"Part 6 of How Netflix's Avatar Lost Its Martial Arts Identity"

But hear me out, if this was the new direction they wanted to take Azula and Ozai's relationship, in, then, you know, wouldn't it have made more sense to just age up Azula so that she's the older sibling who gets passed over in favor of a younger son?
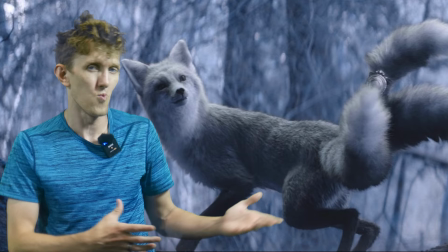If they can make Yue a furry, then why couldn't they have made Azula the older child? I know there are more than enough complaints about the show already, but sometimes I can't help but get the gross feeling they cast Elizabeth Yu knowing it would cause controversy. And that's just f***ed up to do to that actress.
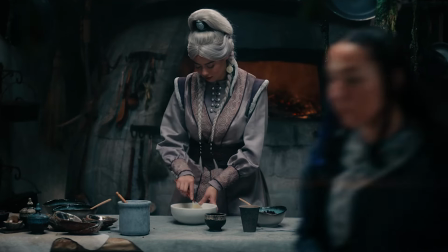And speaking of changes, not only can Yue anamorph into my homie's wet dream, she's also a bender now, which I'm cool with.
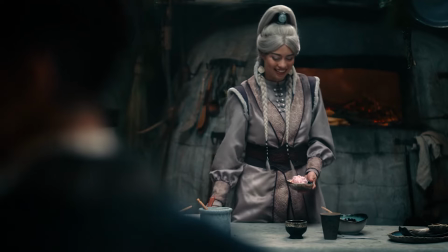I'm also cool with this Sokka and this Yue's dynamics. I think this is some cute s***, and I'm about it.
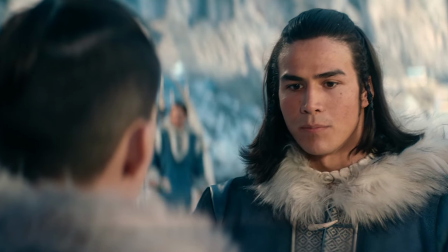Even Han got a cool change-up from the original cartoon. Instead of being written like a generic 80s cartoon villain like he was in the original,
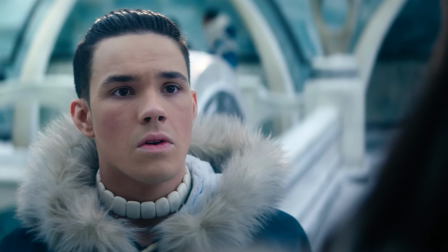This Han is much more open and understanding as a character because Yue declined his marriage proposal.
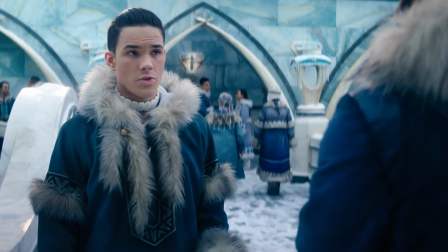And it leads to this Han being one of the few male peers from Sokka's own people that respects his values as a warrior.
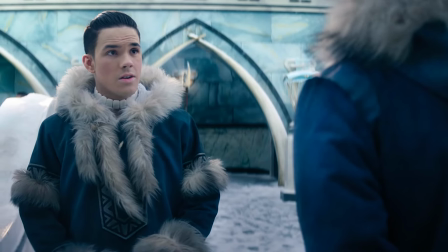At least in the beginning. And that's Sokka's entire arc. So yeah, I kinda like this Han more.
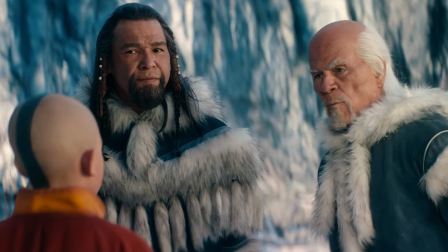At least Pakku's still an ass though.
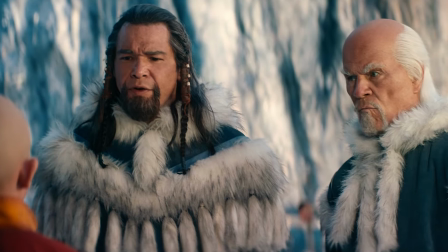I gotta tell ya, something I've noticed in all of the many Aang dialogue scenes I've been skipping over is that Gordon is a head shake actor.
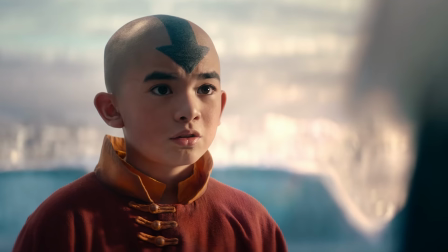Like, he doesn't use his body to emote. It's oddly stilted, almost like he's looking at a sleep paralysis demon.
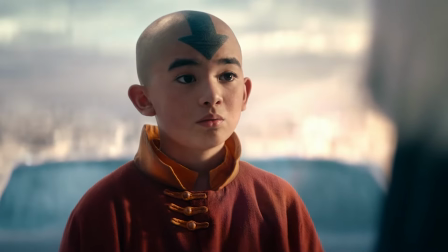All the while, his head constantly does that little side-to-side shake every time he's gotta deliver something important.
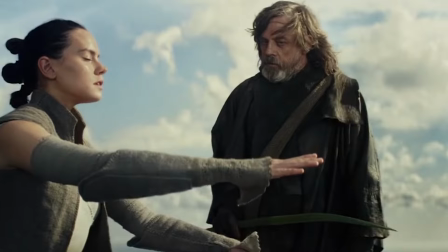It reminds me of Daisy Ridley's open mouth acting. Once you notice, she never closes her mouth all the way, you can't unsee it.
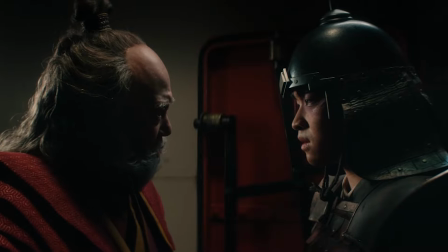Moving on.
I fear I've underestimated Chow. He's more dangerous than I thought. Yeah, I figured that out as I was swimming away from the burning wreck of my boat.
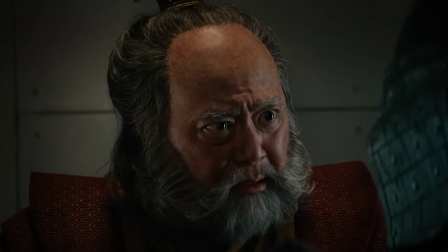Oh my god man, this is so golden. I just love these two characters so much.
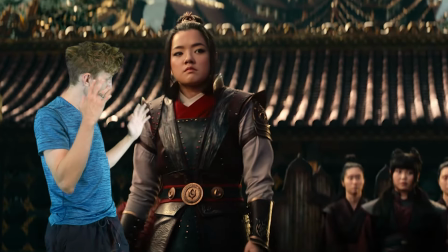Their chemistry is always on point for me. But chemistry just seems to be a thing in the royal family as a whole.
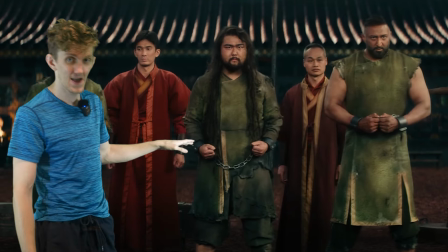And you know, as hard as I was on poor Azula in that first scene, I think this girl is absolutely crushing it in this one.
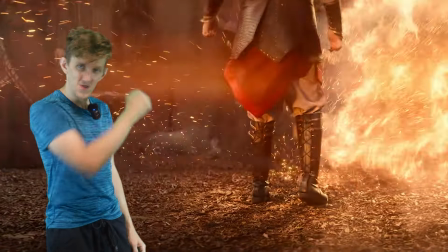From the princess refusing to play daddy's game, causing Ozai to treat his daughter just like he does his son, even their lightning choreography is on point here.
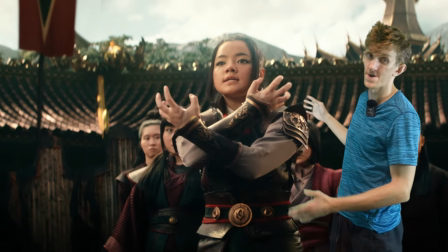Except for this pose. This is pretty cringe. Stop that s**t. That's a bad choreographer.
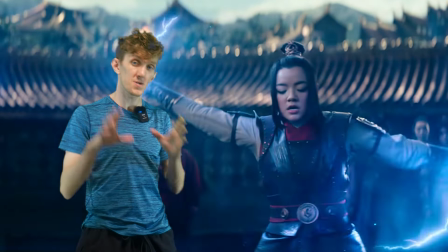But I want to talk about this lightning choreography again, because a lot of those movements are from wushu compulsory forms.
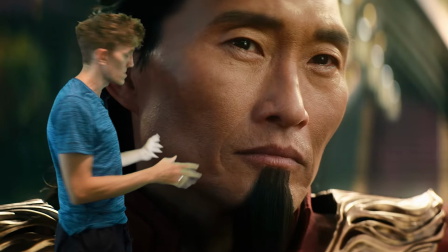She even hits a pretty good front stance here. Granted, it could be deeper like everything else, but you know, if she keeps putting in the work like this,
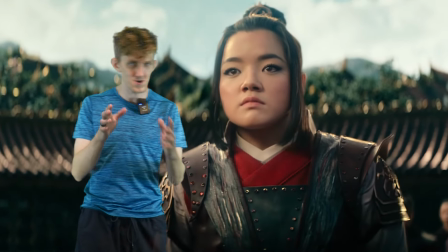she'll be able to handle the fight scenes in season two just fine, as long as they don't try to choreograph her as an acrobat or an infighter.
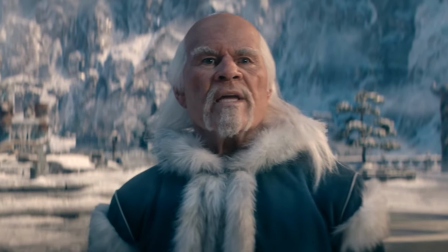But after this, we got a popping with Sokka so he can tell Katara to kick an old man's ass.
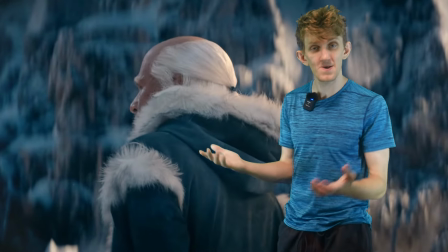But of course, we have more waterbending that doesn't make anybody wet. This is the finale, guys.
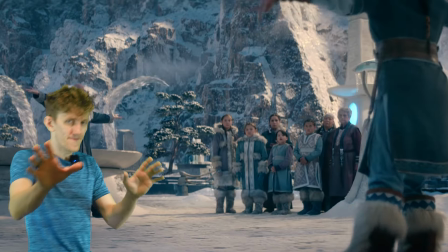You're not even trying here. However, when the fight begins properly,
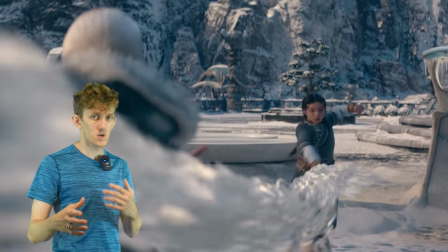we get some good Tai Chi Chuan from Paku that ends up being redirected by Katara using Tai Chi Jian movement,
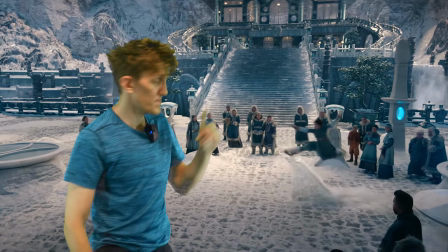particularly this position right here.
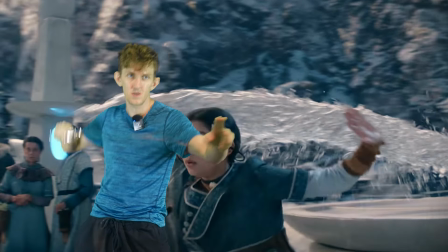Tai Chi is rather infamous for both its empty hand and its sword routines, so this was actually a pretty clever edition.
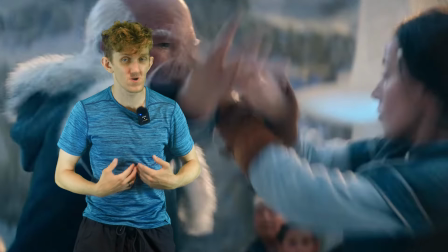Unfortunately, this fight only manages to keep me on board for like two seconds, because for whatever reason,
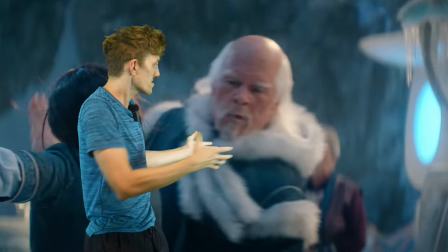the director and choreographer decided it would be a good idea to have the waterbenders fight up close.
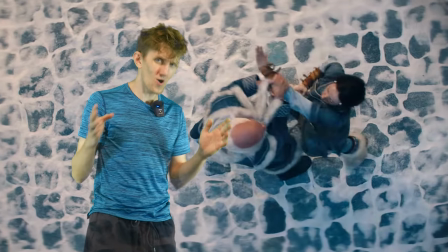I'm not gonna lie, you completely lost me here, guys. Katara was the only character who maintained distance the entire span of the show,
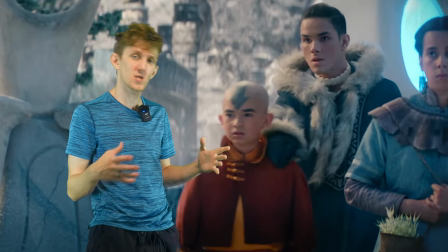except for the one time that Jet tried to put the moves on her in Omashu.
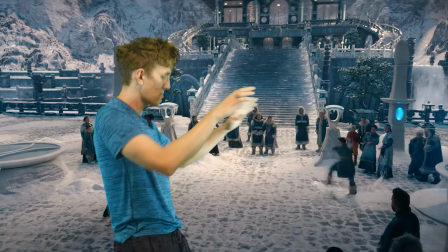But you are trying to tell me that now she can somehow apply all of this to melee infighting?
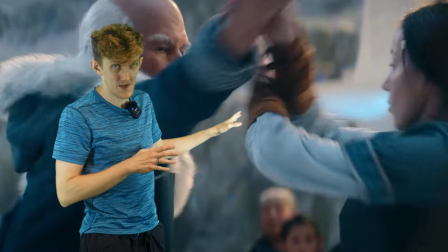Get the f**k out of here with that. At the very least, this is authentic Chinese martial art trapping,
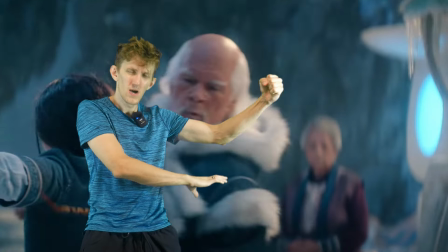and the usage of Pak Sao as well as Lop Sao brings it rather close to Wing Chun territory.